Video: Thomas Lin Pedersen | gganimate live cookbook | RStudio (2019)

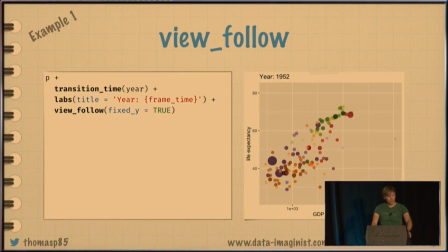[8:20]
And I'm setting fixed y to say, well, don't mess with the y-axis, just update the x-axis to fit the data in. And we can see that, well, it does that. I would say that these kind of changing scales are used with care.
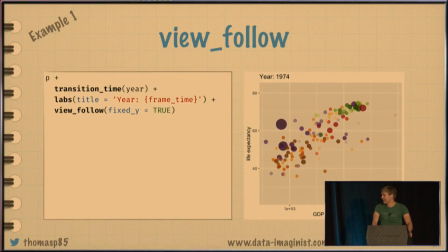[8:37]
They should be used with care. They can be quite disorienting. I don't think that it adds anything positive to this plot, but just to kind of show off the views.
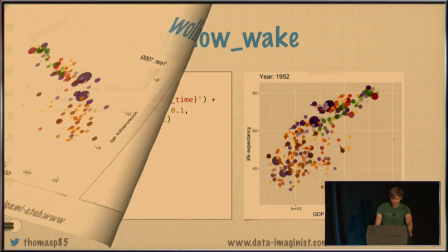[8:46]
We can also do other stuff, like the shadows.
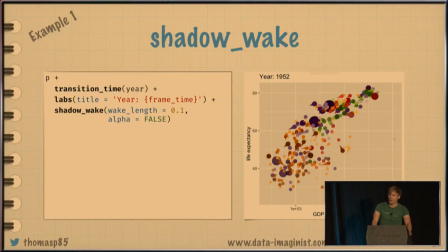[8:48]
Shadows were probably the most part of that slide that you saw, something with memory and all that. It's a kind of a weird concept, but when you see the result, it kind of makes sense. So here we add something called a shadow wake,
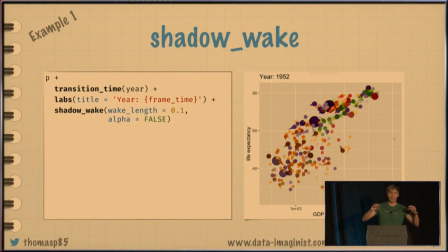[9:03]
which is something that allows you to trail the old frames in the current frame. So what you see here is that we add a kind of a trail behind the points, and this is what I mean with memory. So what you're seeing is the old data from the previous
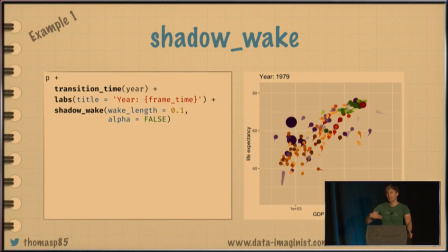[9:24]
frames actually being shown in the current frame. Now this looks super cutie and not necessarily super important. There is actually use for such a thing as this. I wouldn't say that it's useful for this.
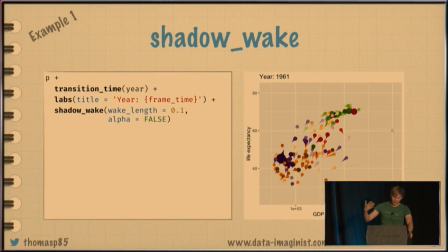[9:39]
It just adds overplotting. But what these kind of trails can show you is both it can show you some kind of momentum, how fast are things moving, in which direction are they moving, so they can actually allow you to better position yourself during the animation.
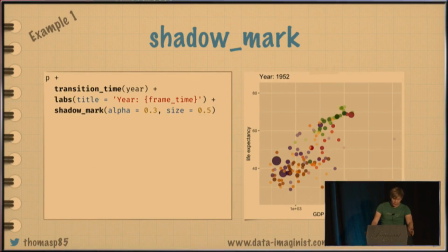[9:54]
Just to show, beat the dead horse, there's other types of shadows. Here's something called shadow mark, which allows you to keep raw data points in your animation as the animation progresses, and you can change the aesthetics of that data point.
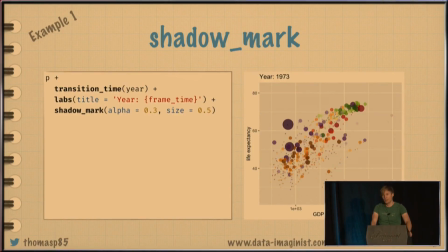[10:10]
So as you can potentially see, you can see that a lot of points are being left behind as this animation evolves. Again, this is probably not the best use case for it, but if you have fewer data points, it can actually allow you to remember where the different raw data actually was during the animation.
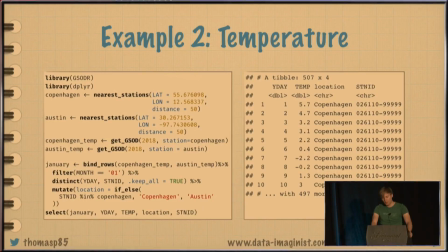[10:30]
Okay, new example. This is some temperature data that I fetched in.
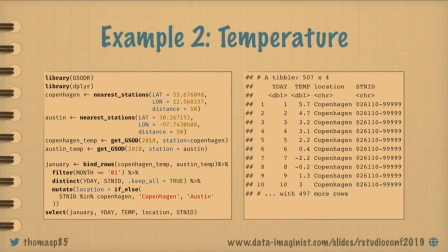[10:37]
Don't look too much at that code, it's just for reproducibility. This is just grabbing a lot of temperature measurements in Copenhagen and Austin to kind of justify why I went here for January. And the static version is just quite a similar line graph.
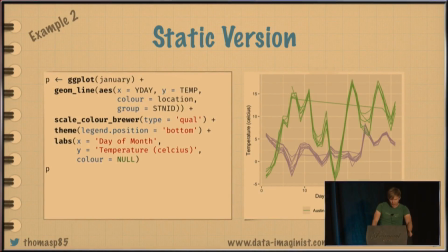[10:55]
And as you can see, it should at least be quite a bit warmer here, so I made the right choice. So how would I want to animate that? Well, if I wanted to like appear for one day at a time, you might think, well,
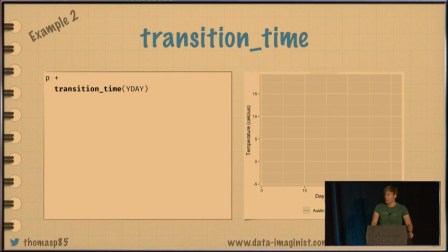[11:12]
days are continuous as well, so let's try transition time again. And you will end up with this animation. And you might think that something is broken. This is an animation. There's just nothing in there. And you would probably be kind of like, what the?
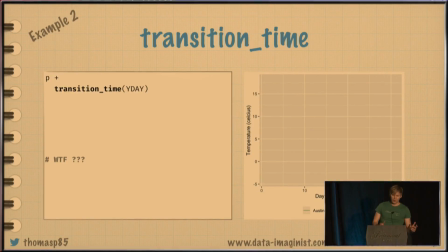[11:31]
But then when you think about it, transition time will cut up your data into the different time slots that you have. And you have one measurement per time, and you're trying to draw a line with one measurement, which results in no line.
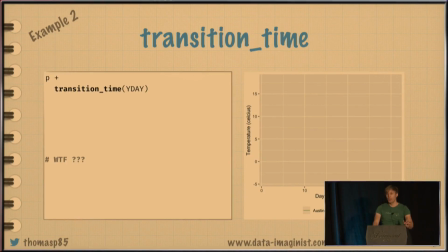[11:46]
So, of course, nothing gets drawn. And then you might think, wait, there's a use case for shadows, because that gives you memory. So we'll add shadow mark, which kind of keeps the old raw data there. And we get this,
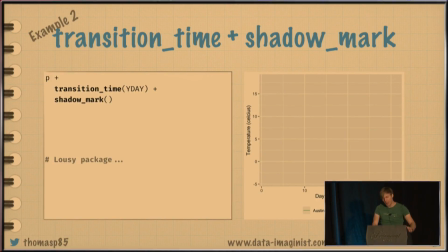[12:04]
which, again, like you might be at the point where you say, well, this is really a one-trick pony. Can't really do what I wanted to do. The thing is that it's actually doing what it should be doing. What you might fail to grasp, because it's a quite complicated thing,
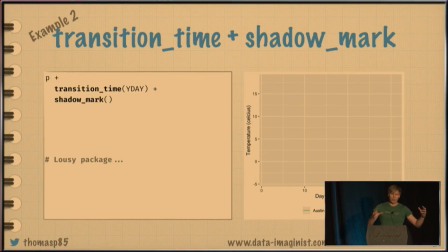[12:23]
is that, well, shadows don't really combine the old data with the new data.